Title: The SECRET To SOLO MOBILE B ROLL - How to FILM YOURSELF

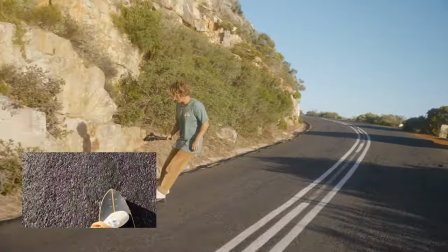(4:03)
Some turning Looks super cool And that's pretty much all I need just to cut between those shots We're gonna be getting from the opposite side looking back at me But something if you guys notice is that I'm staying on this side of the road for all of the shots Just that I'm moving from right to left in my frame frame It looks like I'm going the same direction the whole time It's gonna make a lot more sense when you watch it.
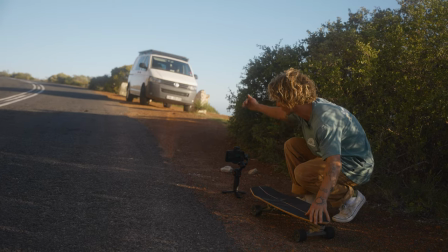(4:27)
So this one I'm gonna look back like this And I'm gonna come right in front of it and just do like a nice little turn I could track this one,
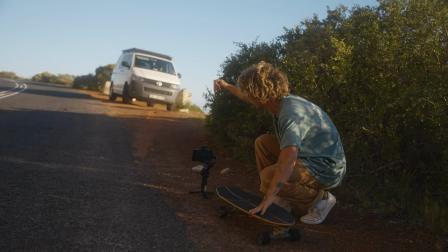(4:34)
but I actually don't want to I think it's gonna look quite cool if I turn right in front of it And then shoot off the frame You need to be creative with the shots that you're getting just so you can like get different angles Something that I like to do is use a big tripod to get high and we have this
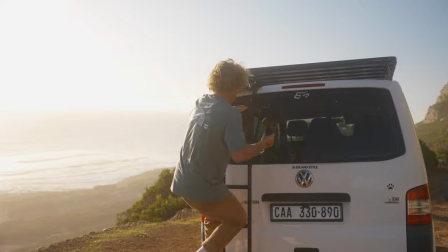(4:52)
tripod here today So I'm gonna get a shot from up on the roof just looking down at me
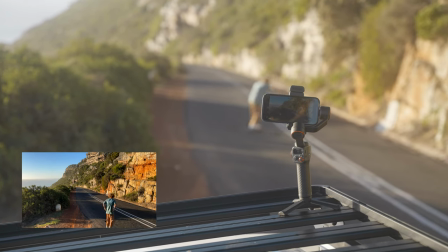(4:58)
And it will show a really cool perspective of like looking down the road and I can skate off into the distance kind of If you guys want to learn about mobile filmmaking I actually just came up with an entire mobile filmmaking course that's like a deep dive into everything you need to know from Settings to accessories to shooting demonstrations. It's gonna be linked in the top of the description.
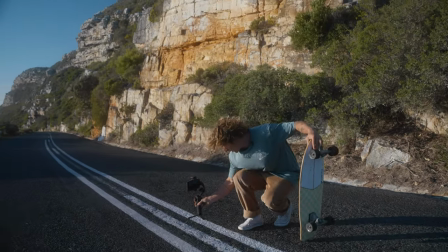(5:20)
It's 50% off for the launch So go and check it out I'm gonna get one shot from directly behind me just using these road lines as leading
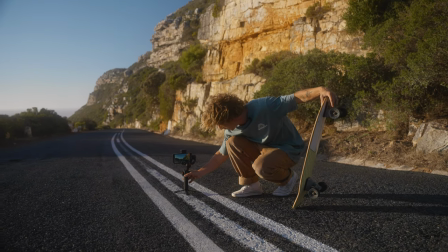(5:28)
lines kind of to me It looks really nice in the frame and then I'm just gonna skate into frame and skate downhill
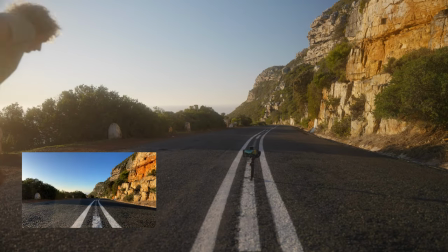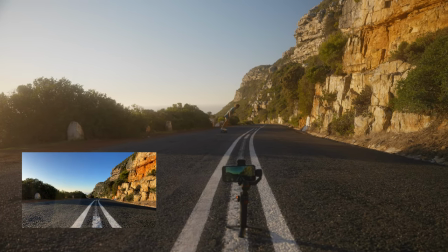(5:42)
It may seem like we are getting a lot of the same shots, but when you cut them together they can all work really nicely and by doing the same sequences over and over again, you can pick between the different angles and cut them together to make it look nice and like fast paced little moving video.
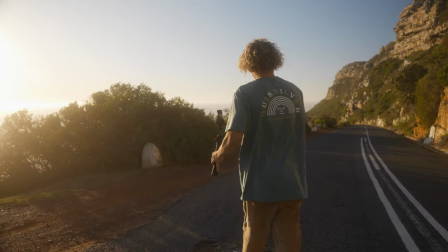(5:58)
So we are going to get a couple more, we are getting to the end of our scene now, so we are going to get one side on tracking shot right here.
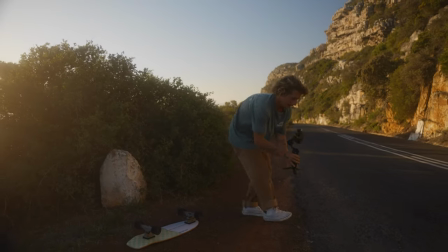(6:06)
putting the tracking to the test again and what we can do is be nice and far back
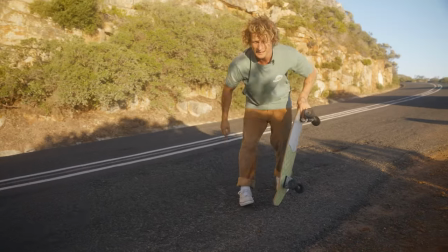(6:12)
here make a track meet while I'm doing one of these and then I'm just going to skate pass
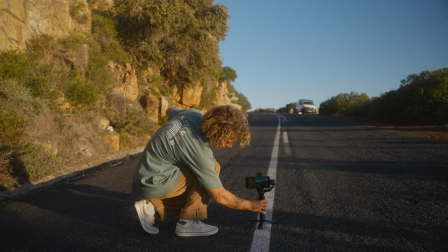(6:22)
okay we're going to get one shot of the camera being straight in the middle of the road and I'm going to come towards it and do
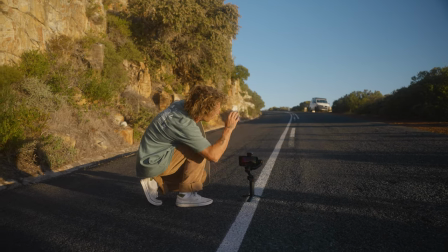(6:30)
like a nice turn for ending the skateboarding and then walk to the edge so that we have a nice bit of it ending to our video so
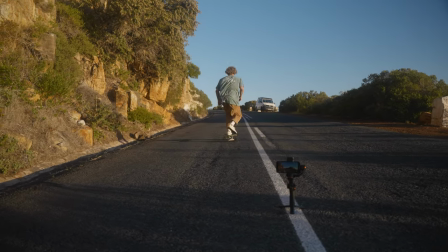(6:37)
let's start up here and
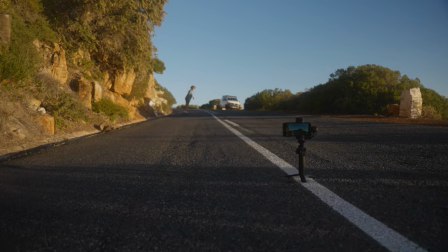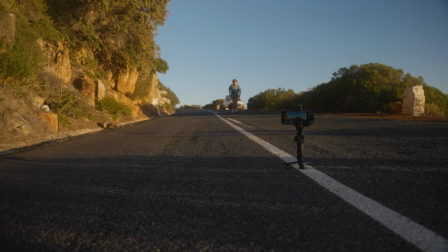(6:46)
I'm just going to come towards it.
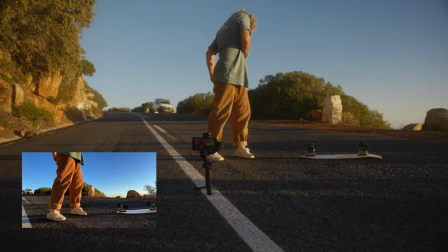(6:52)
Oh I ripped my pants. No I didn't. These are my favorite pants.
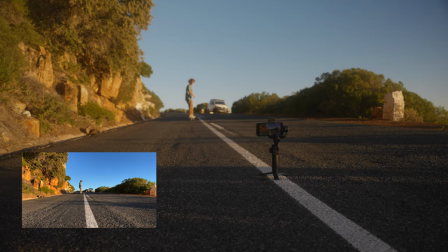(6:59)
Okay a little less aggressive.
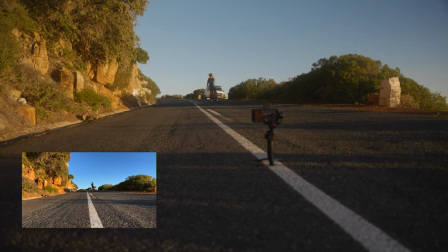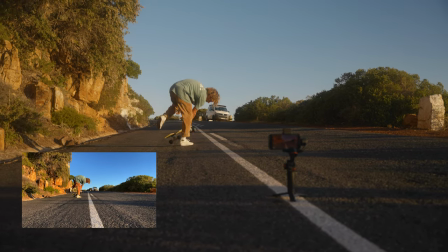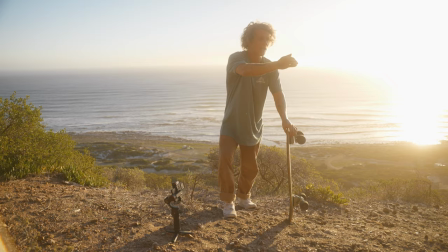(7:12)
One shot kind of looking up to where we're going to be ending off. I'm just going to walk and jump onto the rock.
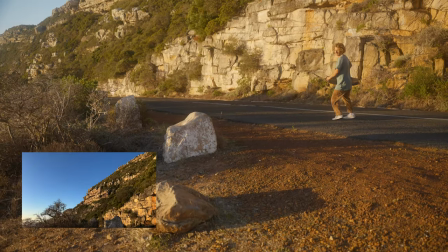(7:17)
So as if I just did my little skid and then I can come here so
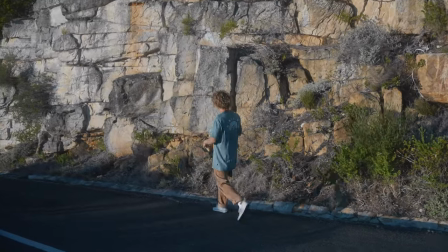(7:27)
I'm gonna get a nice ending shot a big one of me arriving at the end I'm gonna use these rocks as a bit of a tripod to
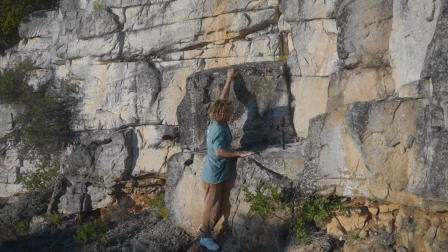(7:34)
get a nice wide angle of me actually stopping there so
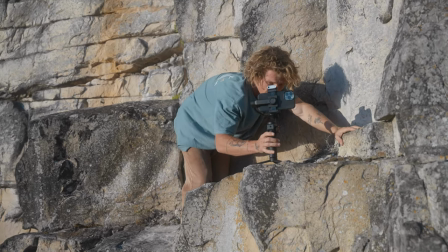(7:41)
I'm here somewhere that looks really nice and
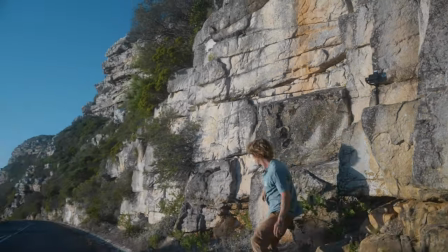(7:52)
i'll just come into the frame and then arrive at the end there and then that is going to be our ending that is going to be all the shots that we need for our little video let's see what it looks like once we've edited to some music and done some cool effects okay